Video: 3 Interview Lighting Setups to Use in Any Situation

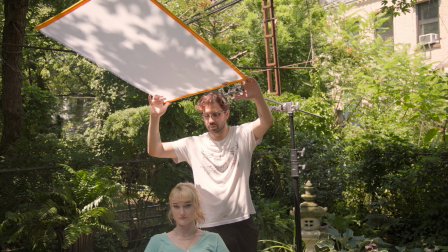244s
So what we're going to do is bring in the diffuser from the previous scene, place it overhead,
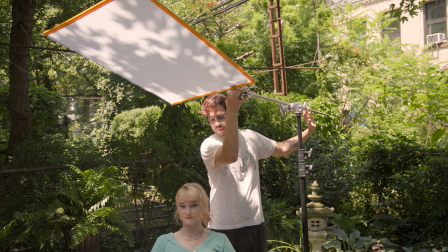248s
and that's going to remove a lot of the, soften really, a lot of the mottled light that's coming in through the trees.
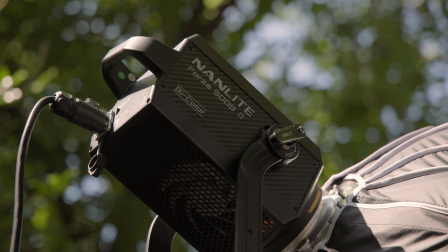259s
Next, we're going to bring in our key light, the Nanlite Forza 500B, with the softbox to serve 2 purposes. Obviously, we need to light our subject, but the second purpose is that our softbox is so large that it's able to block the remaining sunlight that's coming in on our subject, which is pretty awesome. Now you might be wondering why we're using such a powerful light. Well, you need a lot of light to fight the sun.
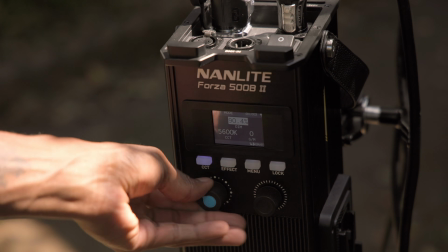280s
And this light, coupled with the fact that we're using 6 stops of ND,
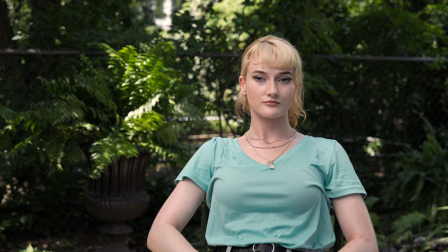284s
we need a lot of light to light our subject while also maintaining the consistent exposure between them and the background. I think this is looking good.
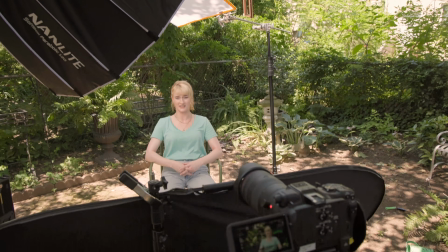291s
If you wanted to tidy it up a little bit more, you could use the gold side of the 5-in-1 reflector that we used before and add a little bit more character to the scene. So I think we're done outside. Let's move inside into the AC and get started with our second setup.
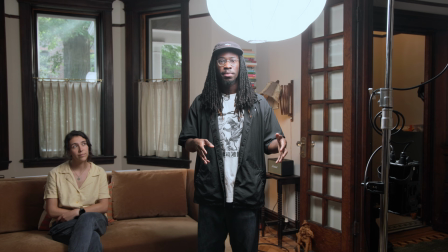307s
So now we've moved inside for our first interior setup, and we're gonna go for a more stylized look.
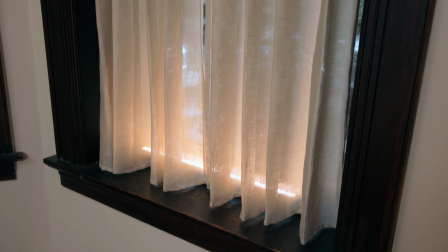311s
We've got a really nice location here with some really gorgeous details, particularly along the windowsills where the frames of the window will be the basis for placing our subject.
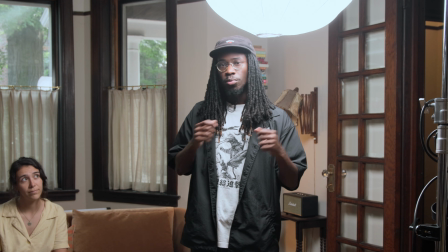320s
Let's walk through the set. We've already got our key light lit. We'll go on one by one, turn the lights on, and we'll see what the final product is.
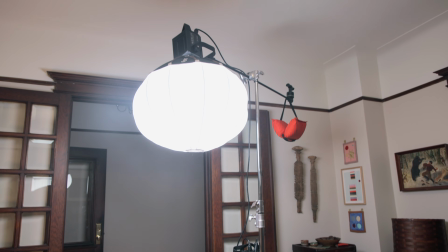331s
So like I said, we've already got our key light lit. The dome softbox that we have here on the key light softens the light and spreads it the way that you would expect an overhead ceiling light to.
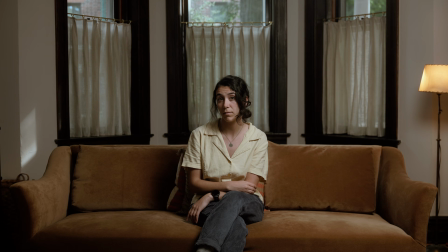339s
Let's turn that off and see what it looks like starting from 0.
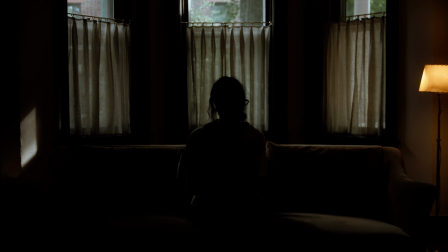344s
All you have now is the light from the window and the light from the practical lamp to the right of the scene. Now we've already added 2 stops of ND to the camera to get the windows to a nice exposure.
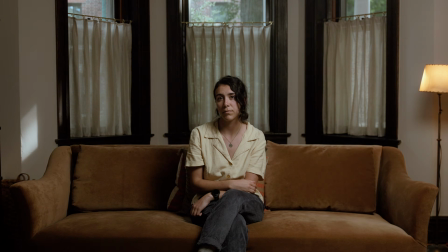353s
So now let's turn the key light back on. And as you can see, we're starting in a really nice place.
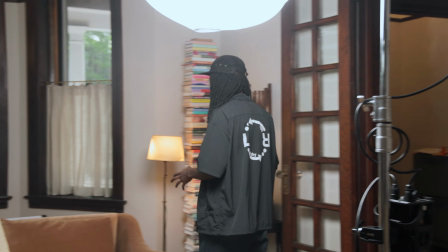358s
So follow me and come back here as we're going to turn on these 2 lights that we have.
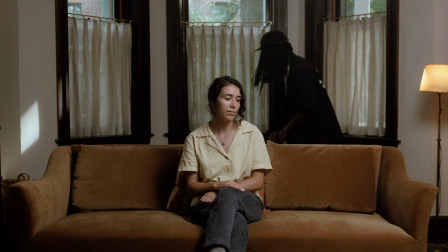363s
We'll turn this one behind the couch on, and this one here we have in the windowsill.
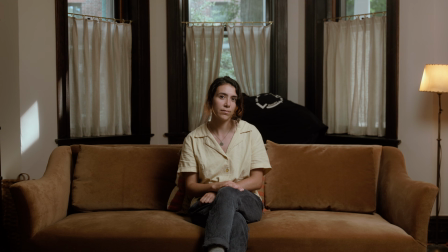369s
So what we're doing here with these 2 lights is creating separation.
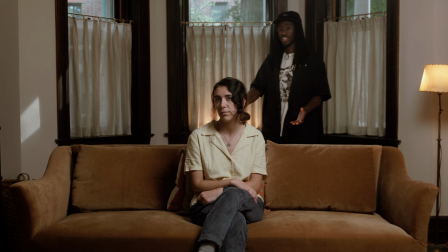372s
Our larger pavo tube behind the subject is creating a stylized hair light, while the one in the windowsill is creating a window accent light.
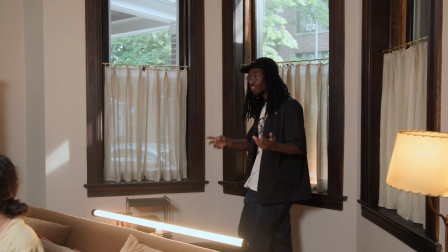379s
And I think it looks pretty good. So now follow me as we walk around to the opposite side.
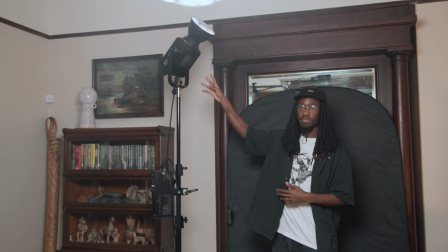384s
This is our fill side where we have the 500B from before. This is going to act as our fill light.
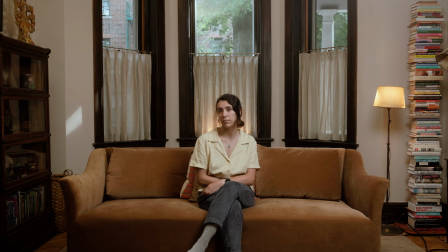390s
So let me just turn this on. So now that we have the fill light on, you can see that we're bouncing it off the ceiling to even out the exposure in the room.
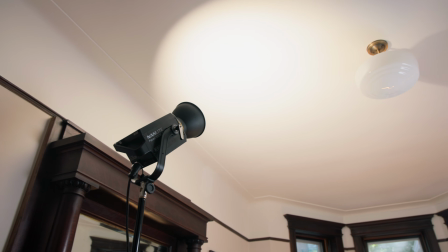398s
Our color temperature is also set to 4000 Kelvin,
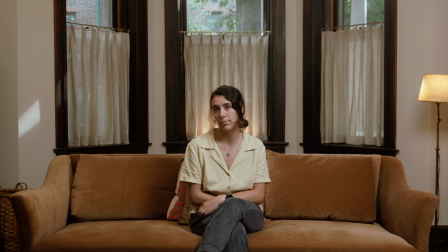401s
and that's just warming up the scene a little bit more and creating a little bit of a difference between the key light, which is set to daylight,
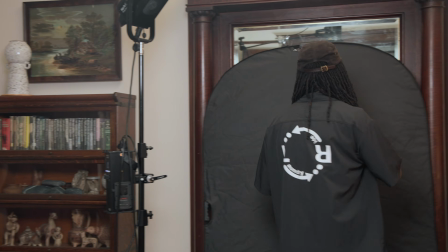407s
and this light. And also on this side, as you see behind me, is the same 5-in-1 reflector as before.
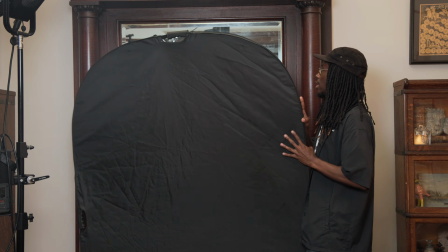413s
We're basically killing a bunch of the reflection from this, this massive mirror, as you can see. So I'm really happy with this. I love the overhead light plus the fill. They created a really nice atmosphere in the room. Plus the hair light and the accent light in the window, I think looks great. So that was our first interior setup. Our second interior setup is going to be back in the office for a more corporate style interview. So let's head back there and we'll get started on our next setup. So we're here for our final setup, the second of the interior scenes, and we're gonna do your typical corporate interview. As you can see behind me, I'm very backlit. This office has large windows, and it's New York City, so there's tall buildings behind us bouncing that light back into the scene.
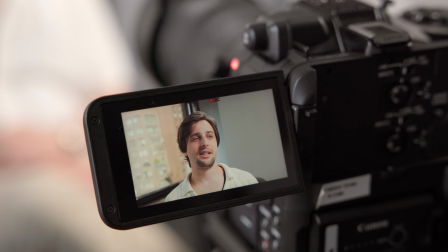458s
We have the challenge of trying to manage the background exposure with our foreground exposure. We've got a bunch of lights set up around the room, so we'll take a walk around, turn on all the lights, and we'll see what the final result looks like. So the first thing that we did when we got into this office was we put a gel against the window.
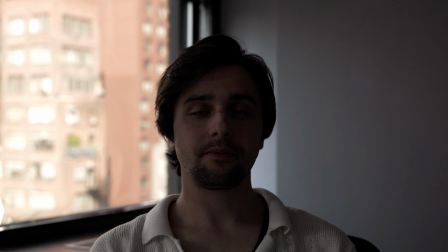472s
What kind of gel? This is an ND gel. What this ND gel allows us to do is it allows us to cut the light that's coming in from our background. You get to see all of the detail in the background, highlights, shadow information is retained, while also having a proper exposure for our subject.
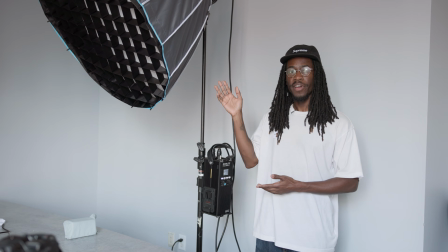486s
So for our key light, we're using the Nanlite 500B, which you've seen in our previous setup.
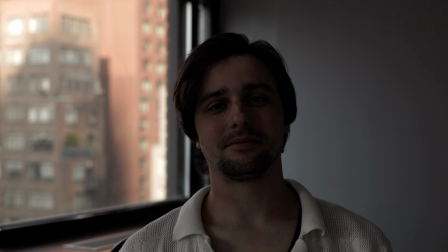491s
I'm gonna turn it on and we'll see what that looks like in camera.
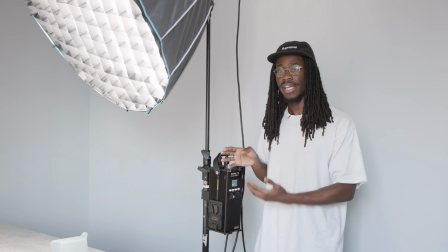495s
So with our key light set to 100% intensity and in conjunction with the ND gel that we set against the window,
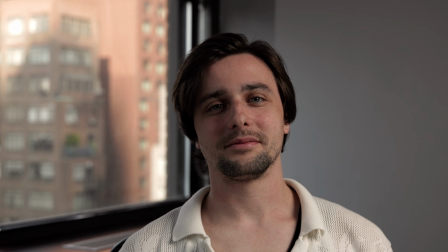501s
we have a proper exposure so far between our background and foreground.
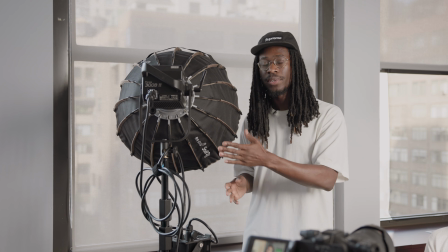505s
So next we have this Nanlite Forza 300B, which is going to act as our fill light that's also being bounced.
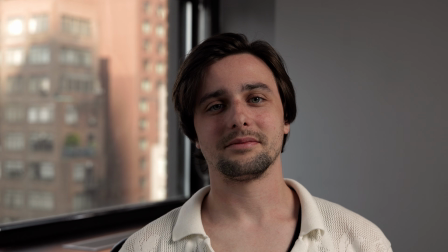510s
Let's turn that on and see what this does. So we have this light bouncing off a white curtain that's pulled in the office, creating a soft, even look on our subject's face.
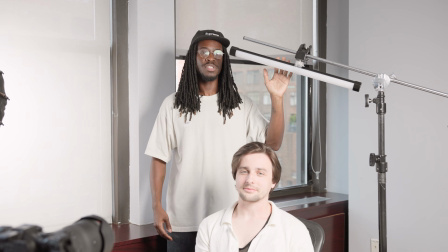518s
And the last piece that we have to complete our look is this pavo tube that we're using as a hair light to separate our subject from the background.
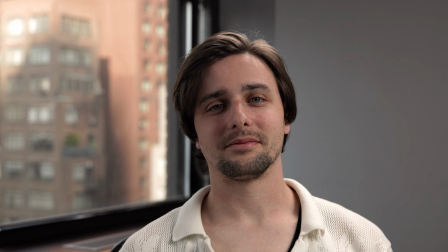524s
Let's turn that on and we'll see what it looks like in camera. All right, so I think this looks pretty good.
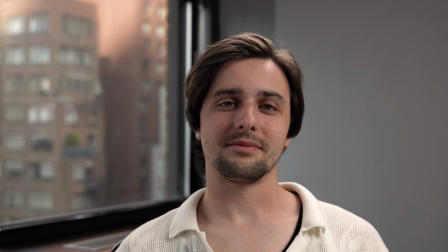532s
As you can see, we have all the lights on, ND on the windows. That's creating a nice exposure for the background.
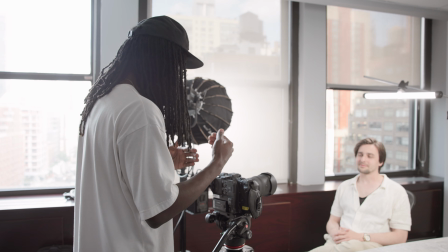537s
You can see all the details, see the buildings. We have a good separation of our subject from the background thanks to our hair light and our fill-in key.
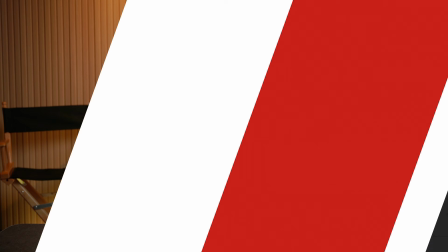545s
Overall, pretty good image. So those were the 3 lighting setups that you can use to boost the look and feel of your interviews.
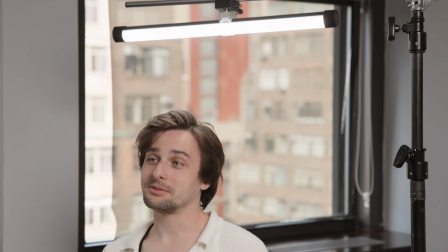553s
As always with filmmaking, lighting is an important part, and it's best to know how you can shape it to fit your scene. Which of the 3 setups did you prefer? Let us know in the comments below. I'm Sidney with B&H, and thanks for watching.